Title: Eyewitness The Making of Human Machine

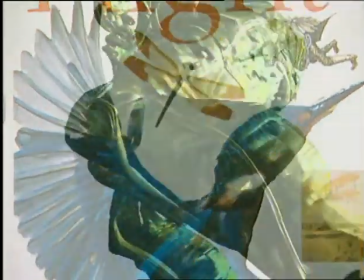1s
The distinct style of the Eyewitness books is the basis for the programs. They give the program makers a starting point and a challenge.
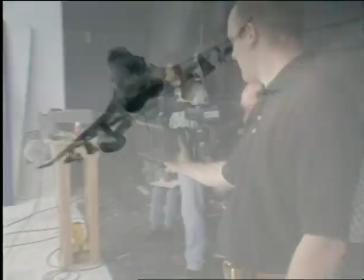10s
The challenge of transferring the clarity and super-realism into moving images.
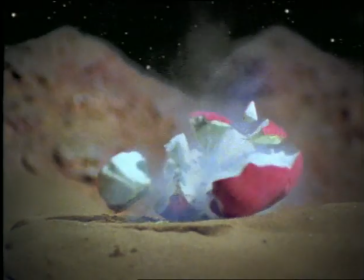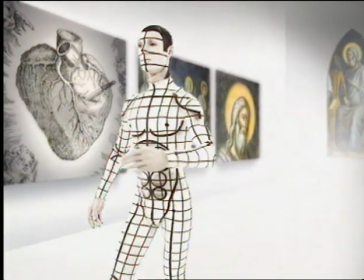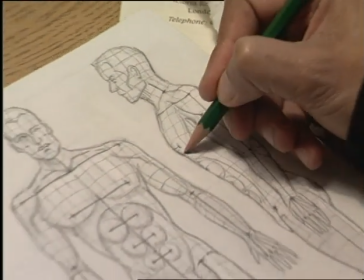26s
Complex computer effects are often used to accomplish this.
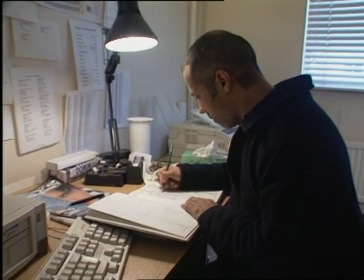29s
But in Human Machine, the tables were turned when a real person was used to create the look of a computer wireframe.
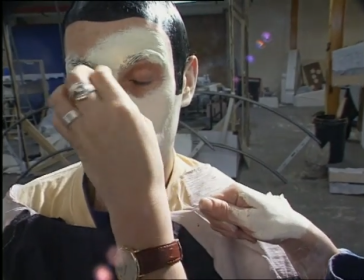40s
A professional mime artist was brought into the Eyewitness studio to play the part.
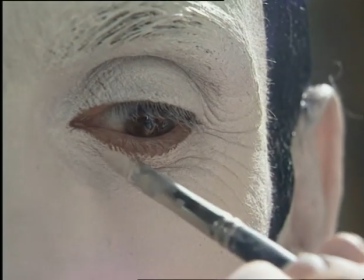47s
But getting into the role required a tight squeeze.
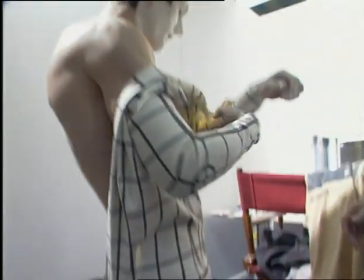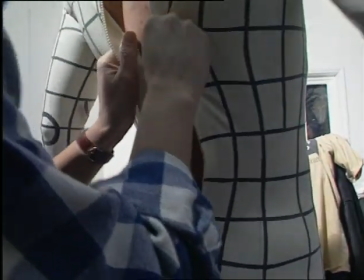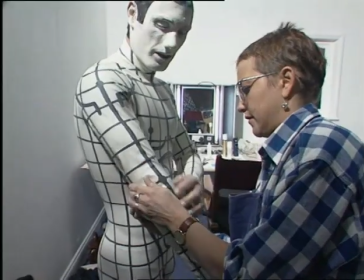61s
Carefully designed grid lines on his tailor-made rubber suit enhanced the effect of an electronic skeleton.
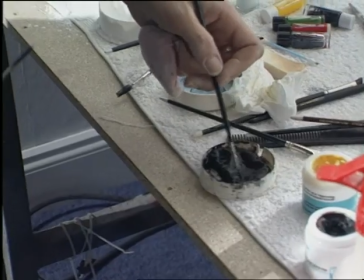68s
All that remained was the face, which had to be carefully painted by the makeup artist.
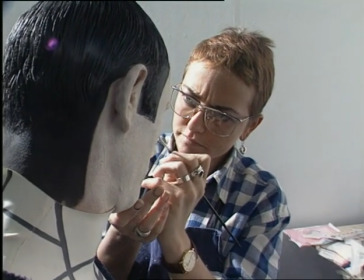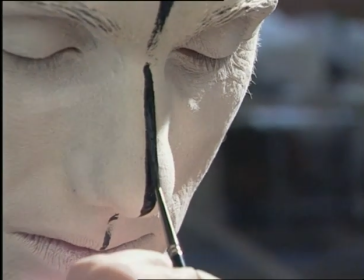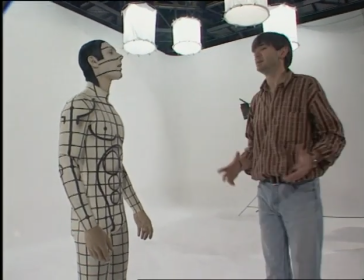83s
Playing the Human Machine meant the mime had to interact with a museum that only existed in the director's mind.
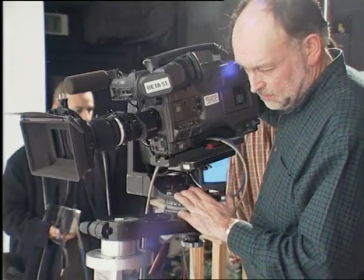90s
It will all be added later.
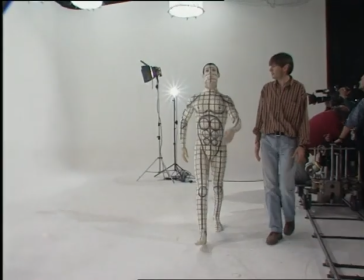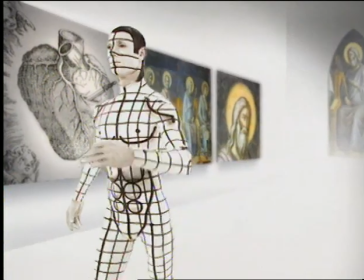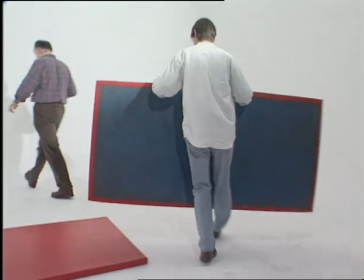106s
Another perfect performance was required during the filming of a gymnast.
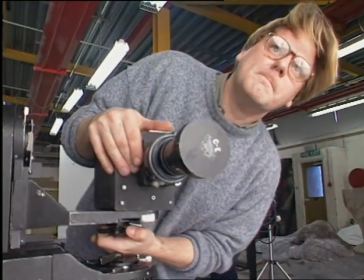111s
The sequence was shot on a high-speed camera to create the slow-motion effect.
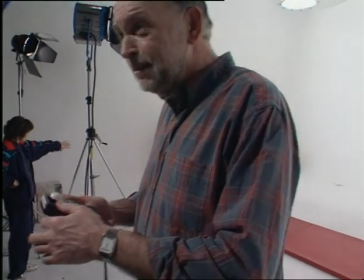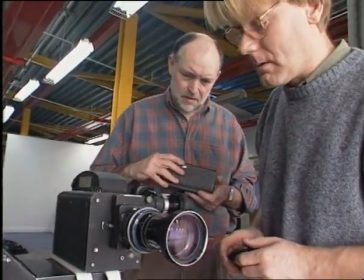124s
With film being used up at 10 times the normal speed, it's essential to get the shot in a single take.
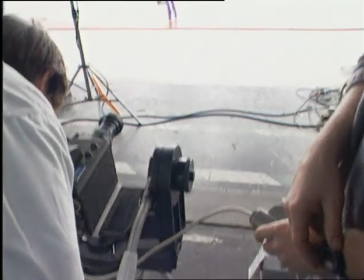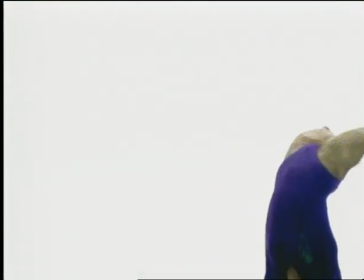136s
And they did.
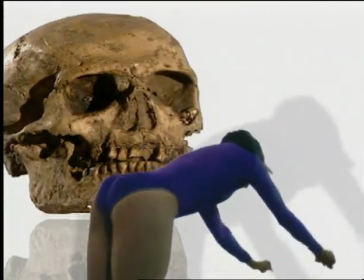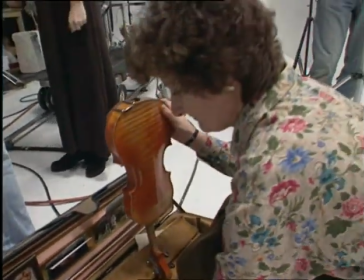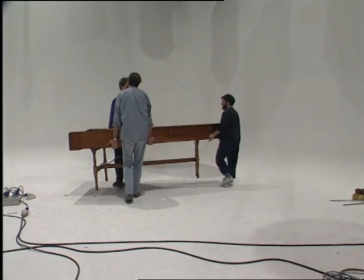147s
Normally, in the production process, music is added at the end of editing.
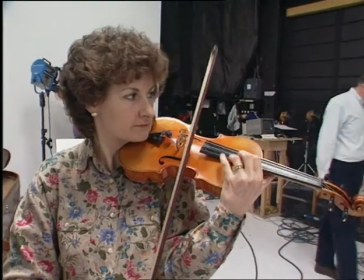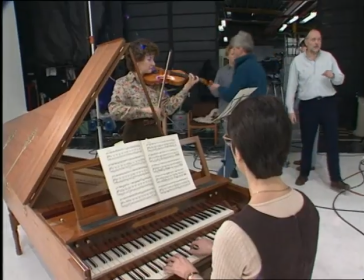157s
But here, the script called for a performance by a real violinist and harpsichordist to illustrate how sound is sensed by our bodies.
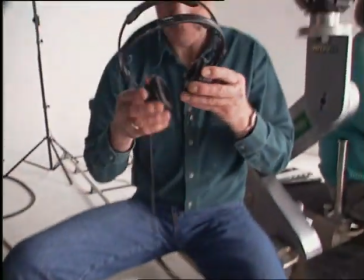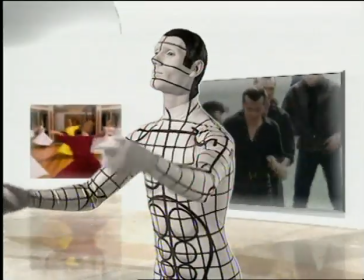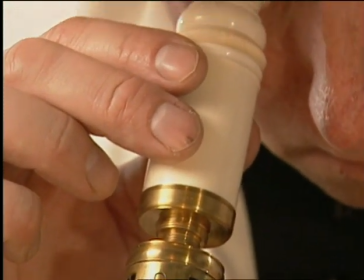175s
Recreating a late 17th century scientist, like many of the characters in Eyewitness, requires careful research into period costume.
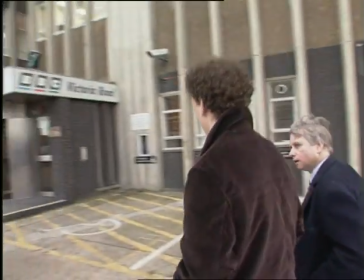183s
The first stage is a trip to the wardrobe department.
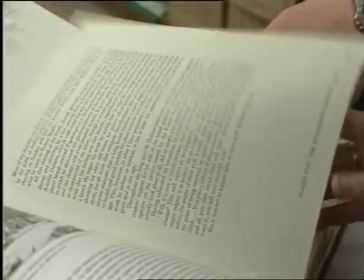191s
Here, the selection of garments and props is immense, and an entire room is dedicated solely to wigs.
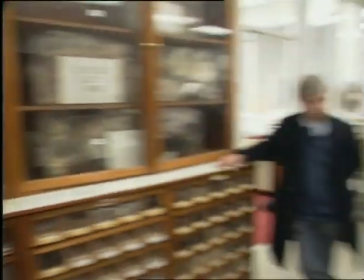201s Yes, that looks quite nice, doesn't it? This sort of thing looks...
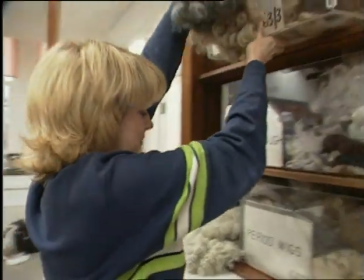208s
The first task is to find the hairstyle that dates back to 1671.
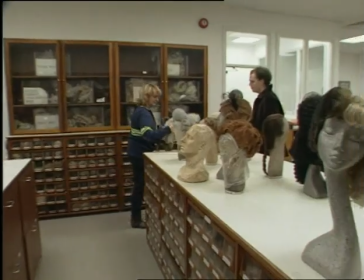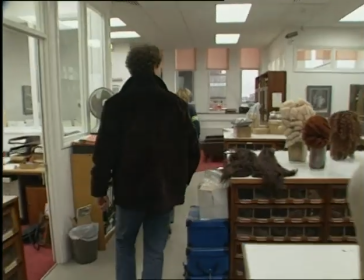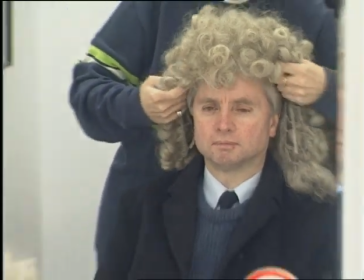223s
Once the style has been chosen, it then remains to find the right size. A perfect fit for another Eyewitness moment from history.